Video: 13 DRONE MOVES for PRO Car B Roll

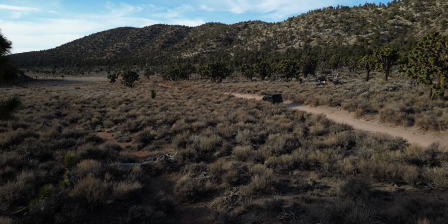Now these shots, when you're moving the gimbal up, revealing from just nothing to actually seeing the scene, are a great way to start action in the video that you're creating. So if you're in a new scene, if you're in a new location, well, this is a great introduction shot to use.
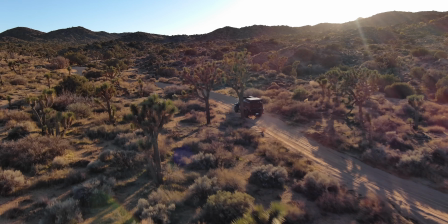Now, one of the shots I like to use all the time is get to a corner of the vehicle and then just move at the same pace. And
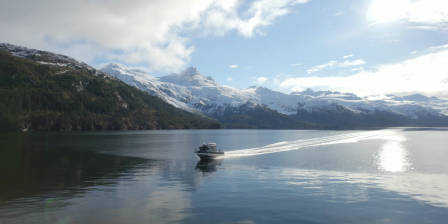the idea of this is that you're seeing the landscape and you're moving at the same pace as the truck or car or whatever you're filming.
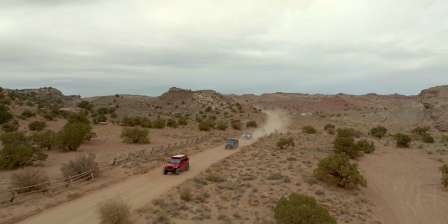So when you're flying, you see this big landscape style shot and you'll see the truck small in the frame, and both you and the drone are moving at the same pace.
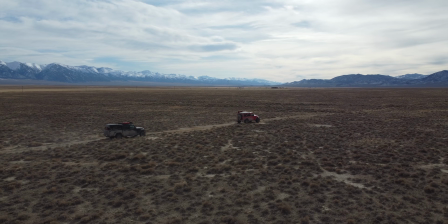Now, this isn't like some of the other shots where you're focused in and you're super close up. This one is more of a landscape shot, but you're moving at the same pace.
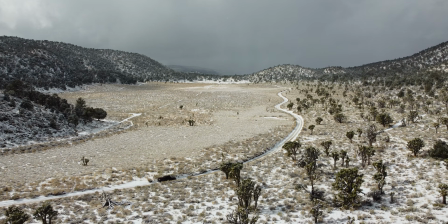So if you're flying in one of the corners, you're gonna be pushing your sticks in one of the corners. So your drone is gonna be turned at a 45-degree angle at the sky,
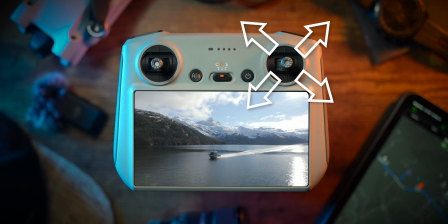and you're gonna be pushing into one of the four corners to be able to follow the drone forwards, the top two, or backwards, the back two.
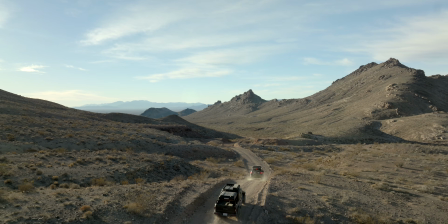Now, another good shot to use with a vehicle is the reveal. So flying with just an empty frame, you see a big scene, maybe there's a road down low,
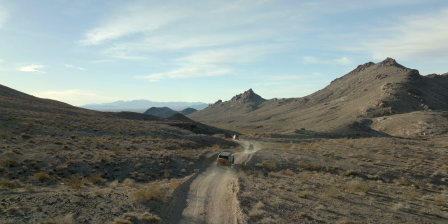and then the car is driving faster than the drone and it enters into frame and keeps moving through that frame. So the drone is moving slowly,
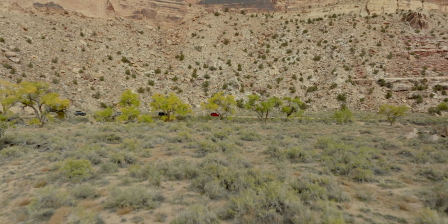you're just seeing a little bit of creeping motion in the shot, and then the vehicle moves fast and pops into the frame.
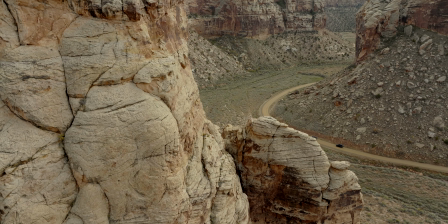And so this is what I was saying earlier, you want to play with the different speeds of your drone to your vehicle.
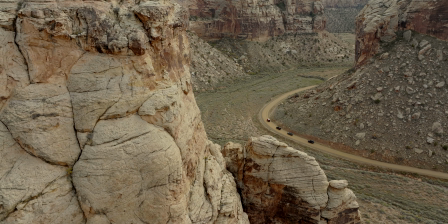Sometimes you'll want to go super fast, and sometimes you'll want the drone to go super slow.
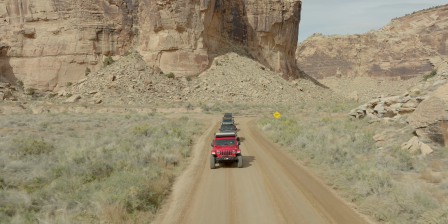Now, a fun one to use once in a while is the dolly zoom, and that's where you're gonna be adding a zoom when you're in the editing software.
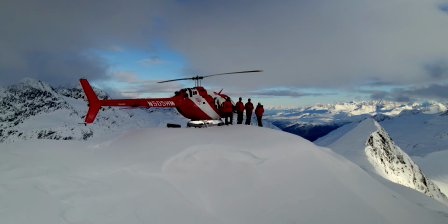Some drones do allow you to do this in camera, but I found that it's just easier to do in your editing software.
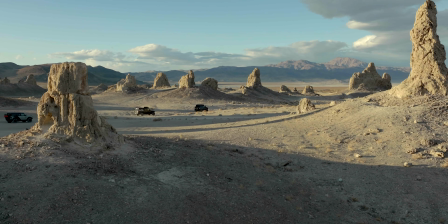And so to perform this move, you're either gonna be flying towards the vehicle or flying away from the vehicle, and then you're gonna do the reverse in your editing software with a zoom.
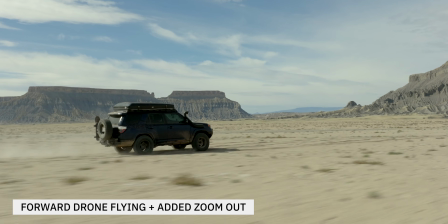And so when you move forwards while zooming out in your software, you're gonna create this stretching effect in the background.
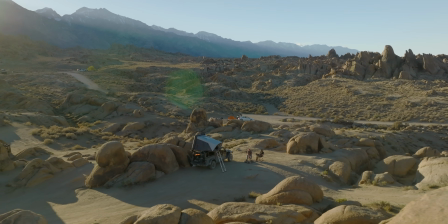Now, this is an effect that can be overused, but if you do it subtly in different scenes,
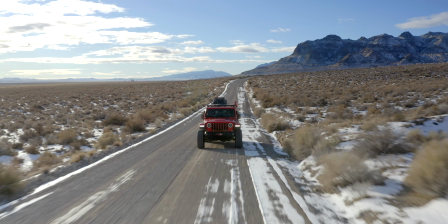it just gives you a different style of motion that might make it feel a little bit different than the other shots that you're capturing. But next, you need to check out this video right here, which is gonna go through even more drone moves that's gonna help you when you're out flying. I'll see you over there.